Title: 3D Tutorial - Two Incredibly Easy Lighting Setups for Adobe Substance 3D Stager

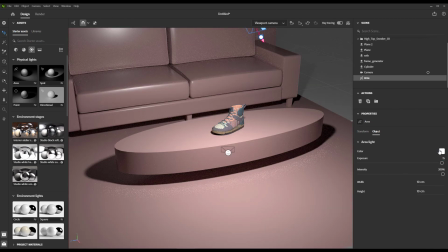[4:05]
because you can scale up their size, and a larger light source results in softer shadow quality.
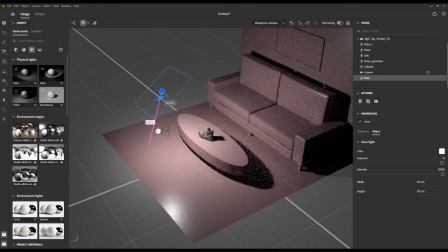[4:11]
All you have to do is add it to your scene, point it at your objects, and adjust the exposure. And remember, when you're scaling it, the bigger the light source, the softer the lighting and shadows will be.
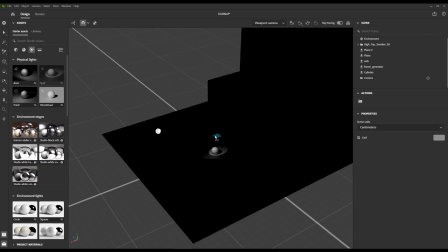[4:25]
If you're in your scene and you want to highlight a smaller region, the spotlight can be your best friend. You can add that, position it where you'd like,
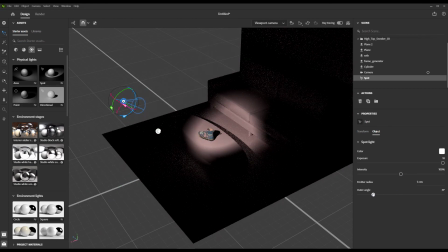[4:33]
and adjust the outer angle of the light to really focus on the region you'd like now at the lighting in place,
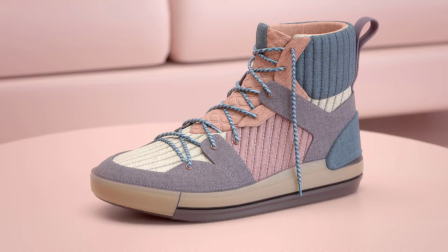[4:40]
we can render it out and Marvel at our beautiful monochromatic scene. For the other lighting example, I want to start with something a little shinier and more reflective. And so I'm going to go ahead and bring in our soccer cleat for this.
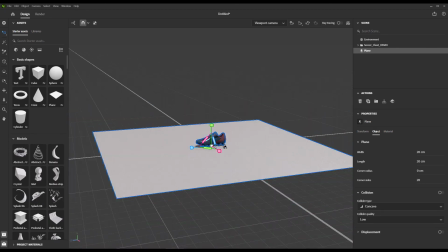[4:53]
We're going to start in a similar way that we did the other one. We're going to create some planes, one for the ground, and we're actually going to make two walls for our background.
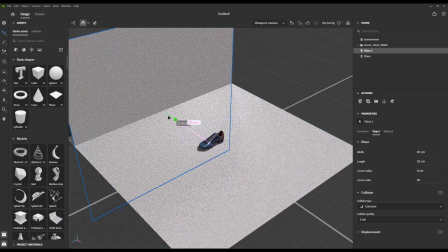[5:01]
So let's go ahead and create them.
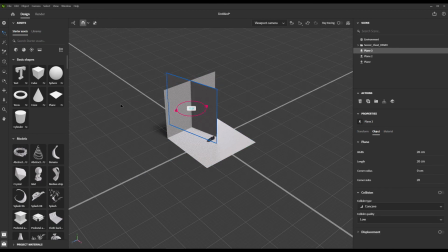[5:03]
And again, you can just select them and hit control D to duplicate and then just rotate them into place in
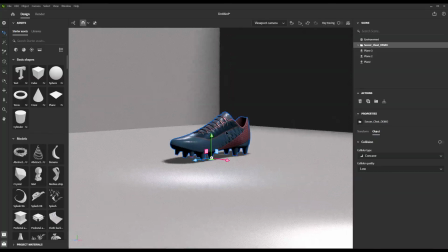[5:11]
the end it just looks like half of a box so let's go ahead and position our shoe right here in the middle now I just need to create the camera again by clicking
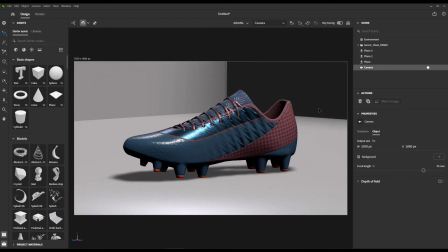[5:19]
that camera icon let's go ahead and position it where we want and set the focal length we desire then we adjust the same depth
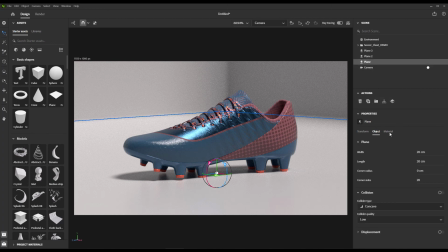[5:27]
of field parameters and get that into place now we're going to do something fun we are actually going to use our floor and walls to light up the scene. To do that we simply go into the material attribute of one of those planes, scroll down to where it says emission, expand that section and turn the emission setting to one.
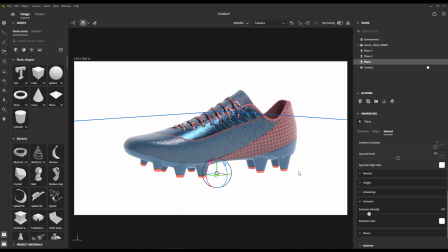[5:47]
Since we duplicated each plane they will all have the same base material so adjusting one should adjust all of them.
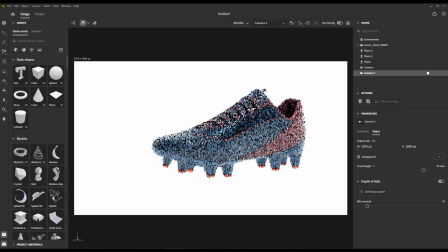[5:54]
This method pretty much turns our stage into one gigantic glowing light. Now we can just place a few cameras around the scene to focus on the areas that we'd like to feature.
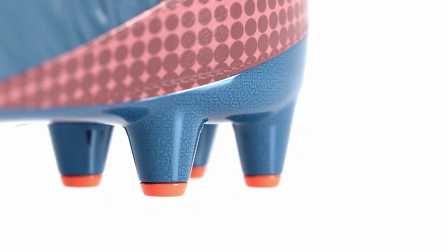[6:04]
Then we just need to render it out and we've got our product looking beautiful in this angelic ethereal plane.
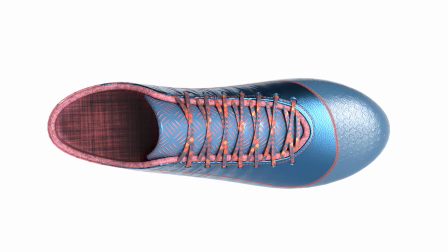[6:12]
This methodology is great for catalog shots or websites because they have the same background and it creates
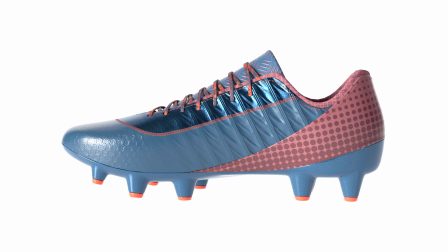[6:17]
a situation where multiple images can flow together nicely and that's it.
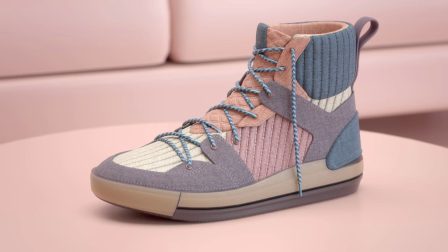[6:23]
Now these two methods are just my personal way of doing it.
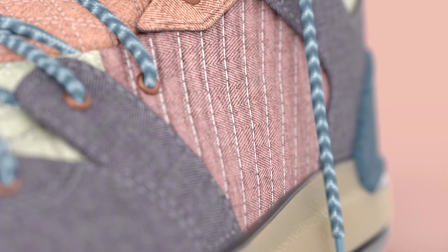[6:26]
They're not the end all be all, and you're going to develop your own, but I just thought I'd share these with you to give you a little jumping off point.